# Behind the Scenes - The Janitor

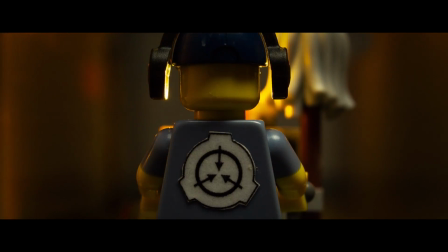0s
Hi, I'm Thomas Evans, and this is Behind the Scenes for SCP The Janitor.
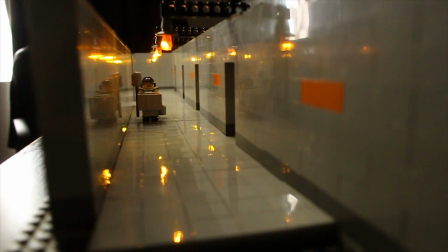8s
This shot was built entirely to scale, with a low camera angle to make it feel even bigger.
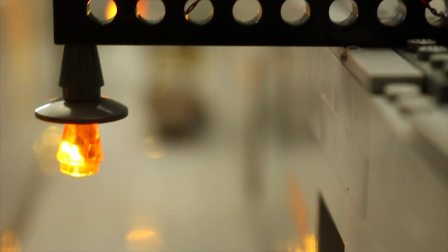13s
Small LEDs were the main source of light in this shot. There was also a softbox in the back left of the set to give some backlighting.
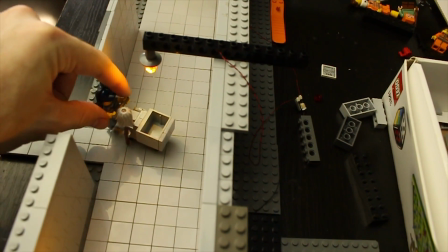21s
The LEDs reflecting everywhere was just a happy accident that made the shot look a little cooler.
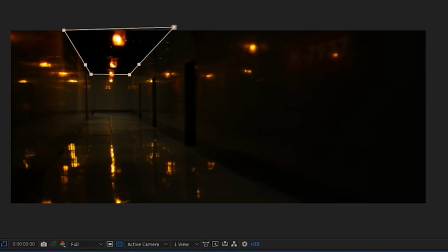28s
The roof was initially just a black, unexposed area. I masked out that area and then duplicated the floor to fill it in. This also gave the roof realistic and interactive reflections.
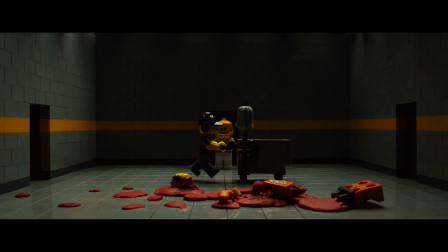42s
I got a few questions about whether this shot had special effects or any hidden rigging in it, and the answer is no, because this shot is entirely in camera.
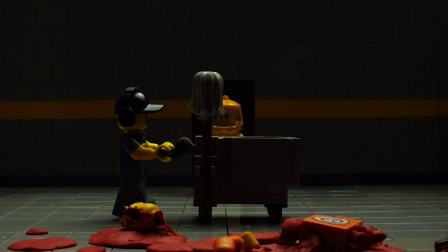51s
The janitor is being held up by the trolley, it's just heavy enough to keep him off the ground.
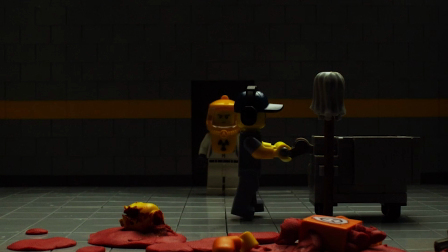56s
The point of contact of his hands made it fairly easy to accomplish the bouncy walk cycle that you see here.
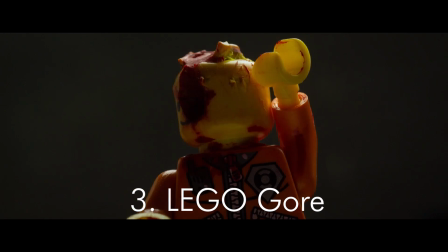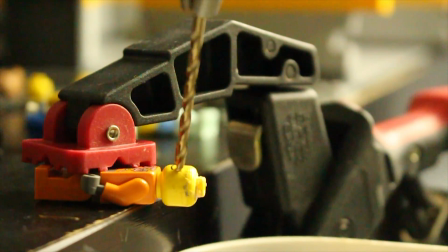68s
I'm really sorry if this footage offends any LEGO purists out there.
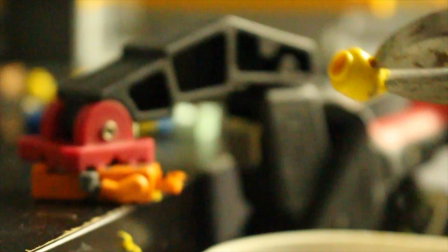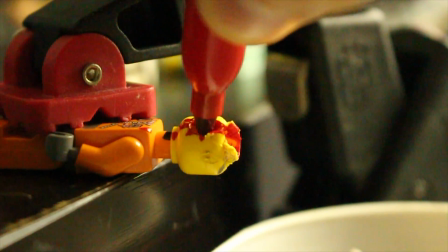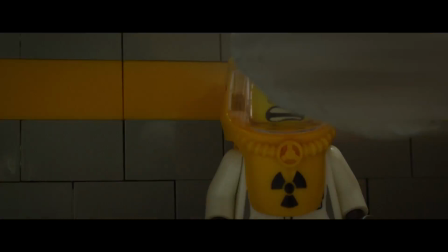82s
This action is somewhat anime inspired and plays with the space of the scene. I broke the action into 3 distinct shots to help draw it out so it didn't happen too quickly.
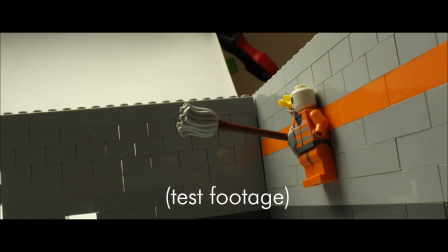92s
It took a bit of experimenting and a mix of animation at 12 frames per second and 24 frames per second to get the final result.
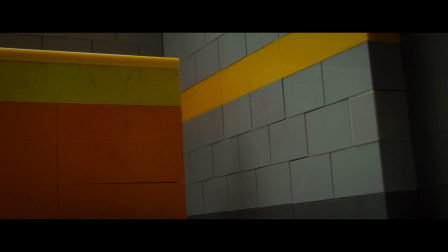99s
At 24 FPS you might not have noticed this brick-built blur, but here it is.
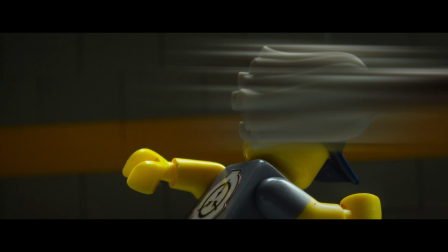104s
I also added a little bit of blur in post as well to help sell the effect.
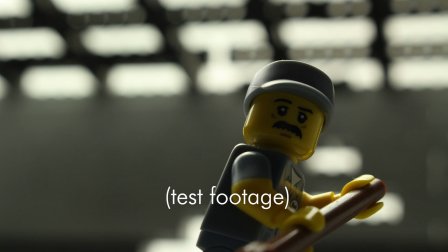112s
While doing the rough animatic for this animation, I discovered a pretty cool perspective and lighting trick that ended up becoming the thumbnail for the video.
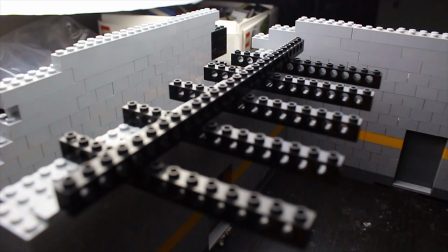120s
By putting a softbox behind a grid of Lego bricks and then putting that all out of focus, it created the illusion of a ceiling of tiled lights.
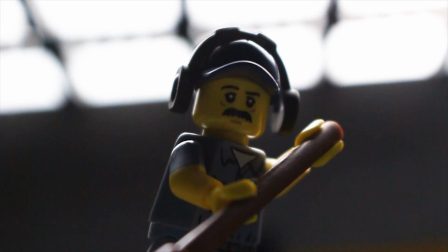128s
It also gave a pretty awesome backlight for the janitor. And that's it. Please comment below if you have any more questions, and otherwise I'll see you next time.